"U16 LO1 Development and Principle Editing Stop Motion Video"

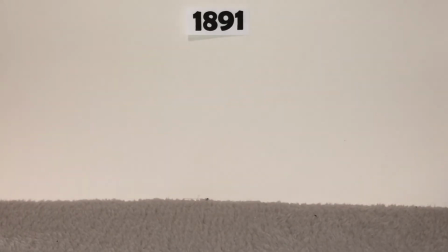(0:00)
The story of editing starts in the year 1891, America,
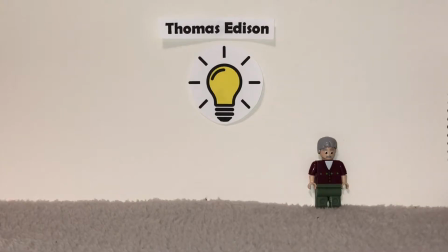(0:04)
where Thomas Edison, the inventor of the light bulb, created the kinetoscope.
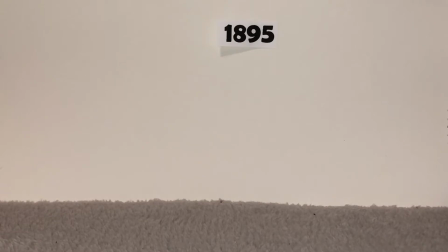(0:09)
Inspired by Edison, in 1895,
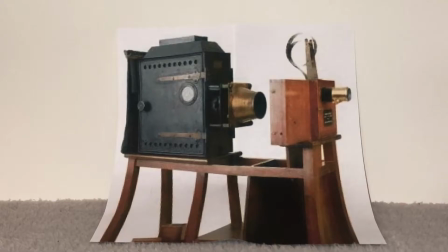(0:12)
the French Lumiere Brothers invented the cinematograph, which led to the birth of cinema as we know it today.
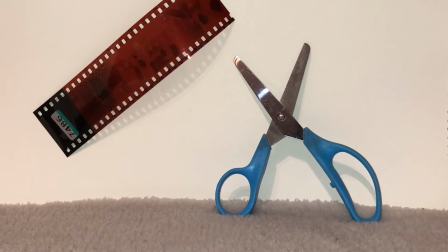(0:19)
Editing is a process of cutting various film clips together to make one product.
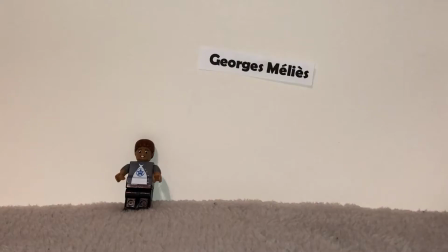(0:24)
It can be used to form a sequence to tell a story. Editing was first created accidentally when filmmaker Georges Méliès's
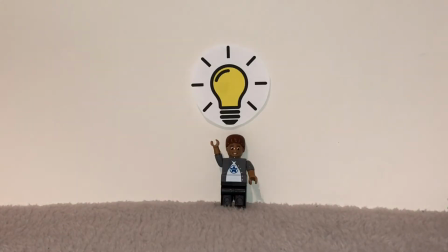(0:33)
camera film jammed and showed a jump cut when he watched it back, sparking new ideas.
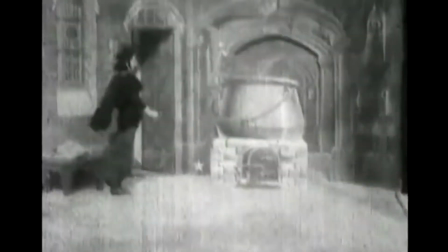(0:38)
He soon realised it looked interesting and adapted this to make films in which
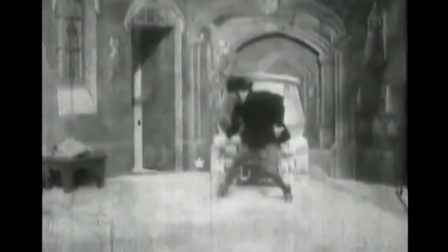(0:44)
people or things disappear and appear by physically moving the film reel whilst filming.
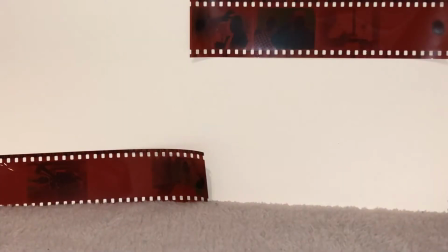(0:50)
This form of editing whilst filming was called primitive editing,
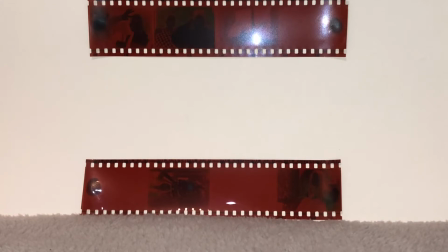(0:55)
where the camera operator would begin to film but then stop cranking the reel and then begin again in the next scene.
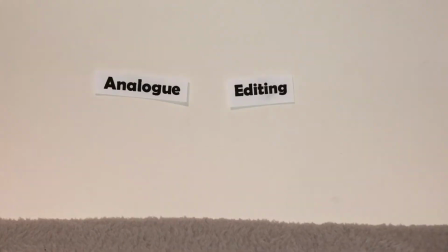(1:02)
Another early editing technique was analog editing.
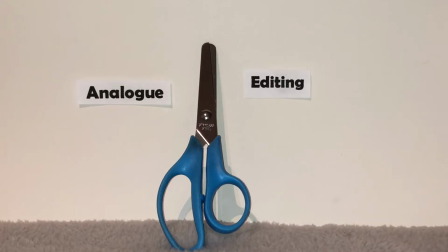(1:06)
This was originally consisted of physically cutting and sticking together rolls of film or using a splicer,
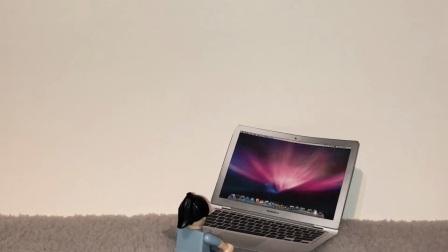(1:13)
but nowadays it can be done digitally using editing software, which has evolved over the years from the first software invented in 1985 called Harry and was created by Quantel.
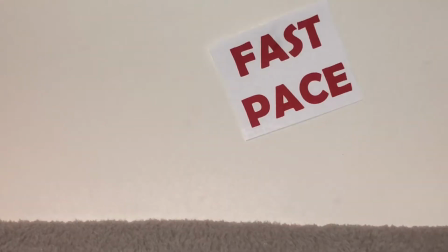(1:24)
Different editing styles create different effects on the audience.
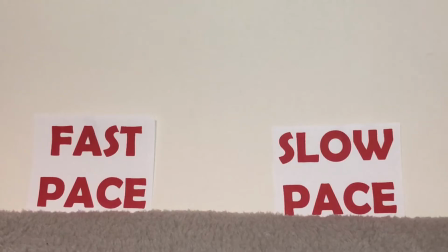(1:28)
A quick pace can build excitement, action or drama, whereas a slow pace can create a relaxed vibe, tension or suspense.
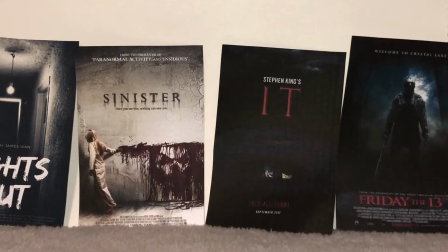(1:37)
Horror films typically use slow-paced shots to build suspense.
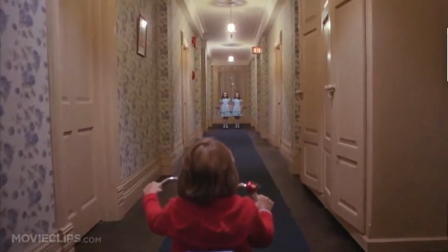(1:41)
Take this example from The Shining, which uses long, slow shots to make the audience anticipate the action.
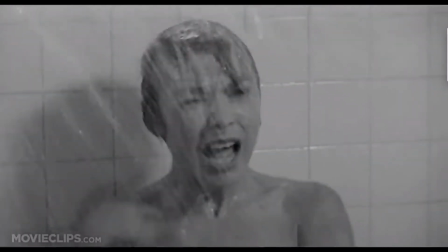(1:47)
They then use multiple fast-paced shots as jump scares to show drama.
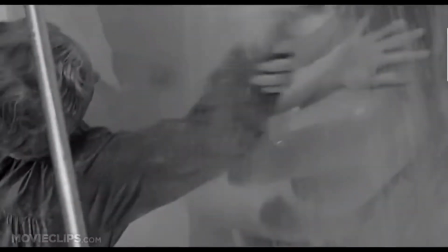(1:53)
An example of this is this clip from Psycho.
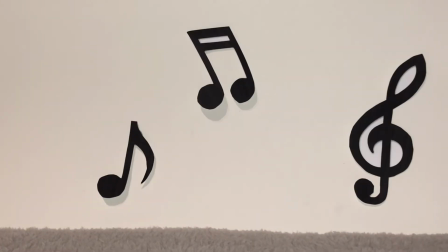(1:56)
Non-diegetic sound, usually suspenseful music and sound effects, are edited into horror films to make it seem more dramatic.
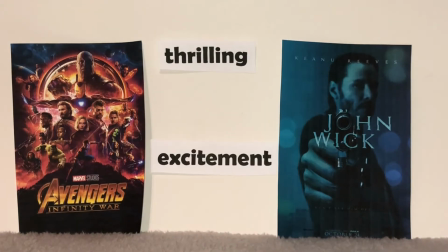(2:04)
Action films such as John Wick and Avengers often use a fast pace to present the action on screen as exciting and thrilling.
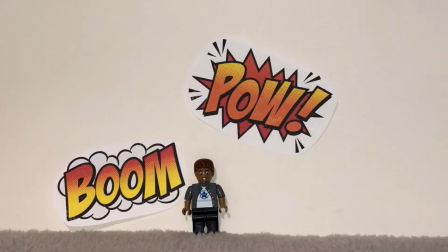(2:13)
This allows audience to be engrossed in the scene and to maintain their attention.
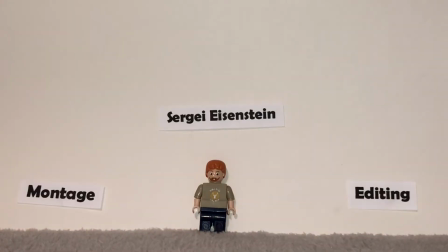(2:18)
Sergei Einstein, a Soviet director in the 1920s, created montage editing.
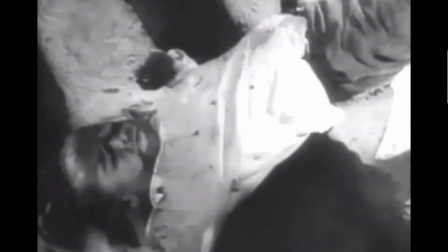(2:24)
He wanted to create themes within editing as well as building action on screen.
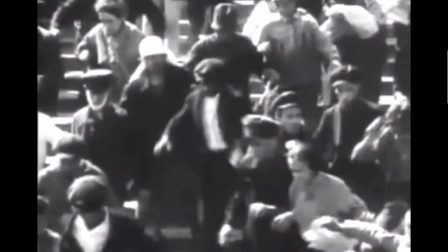(2:28)
Montage editing allows filmmakers to display the pass of time and convey lots of info at once.
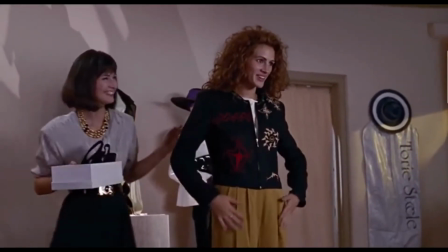(2:35)
Examples of the montage technique being used in film include the shopping spree scene in Pretty Woman,
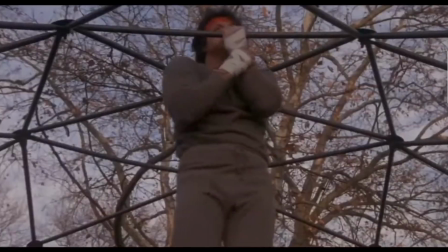(2:41)
which shows the progression of Vivian's character over the period of one day, and the training montages, which often appear in the Rocky films.
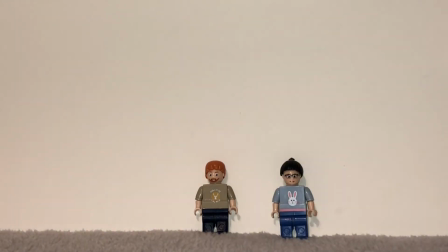(2:50)
As film progressed, filmmakers began to adapt and pioneer different editing techniques.
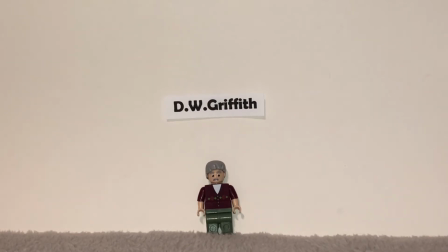(2:55)
D.W. Griffith helped pioneer the editing technique of cross-cutting or parallel editing.
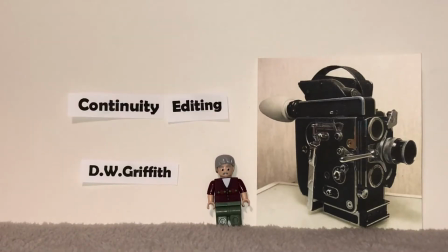(3:01)
He is also known for his role developing continuity editing, a technique which made it easy for the audience to follow the action.
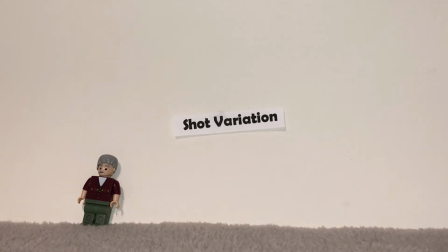(3:09)
Shot variation is an editing technique used by filmmakers to maintain the audience's attention and allows the film's narrative to be fluid.
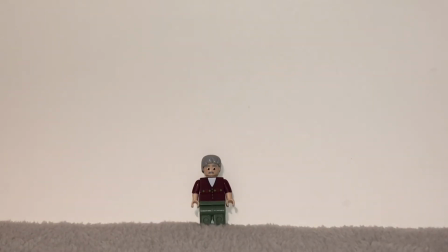(3:18)
Filmmakers can cut between different types of shots, such as long shots, close-up, high-angled shots, etc.
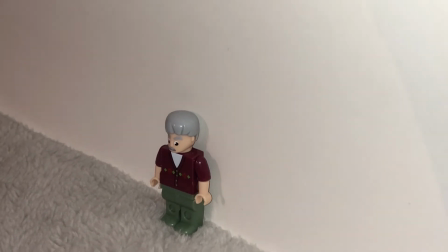(3:26)
Shot variation also helps filmmakers to convey more information and details.
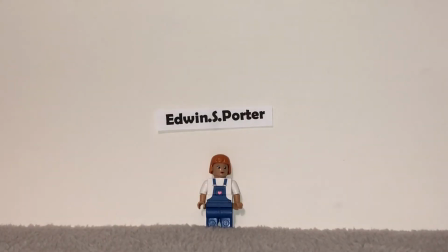(3:32)
In 1903, Edwin S. Porter decided to alter the Lumiere Brothers technique of leaving the camera
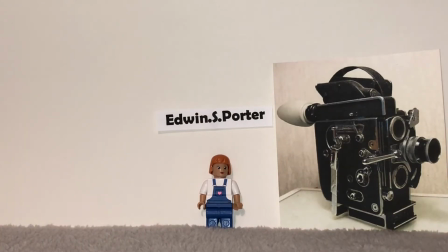(3:39)
running on a single shot film until the film ran out and realised that he could stop the camera and switch to a different location. This is the earliest known example of shot variation.
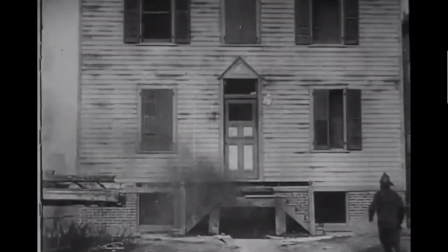(3:49)
Porter's movie, The Life of an American Fireman, uses a variety of shots as well as parallel editing,
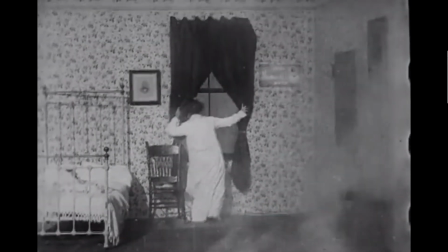(3:56)
as in the film, the audiences see both the family inside the burning house and the firemen outside the house.
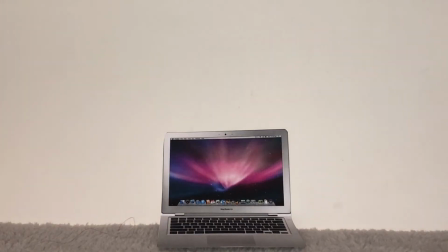(4:02)
Digital editing is the most common form of editing nowadays.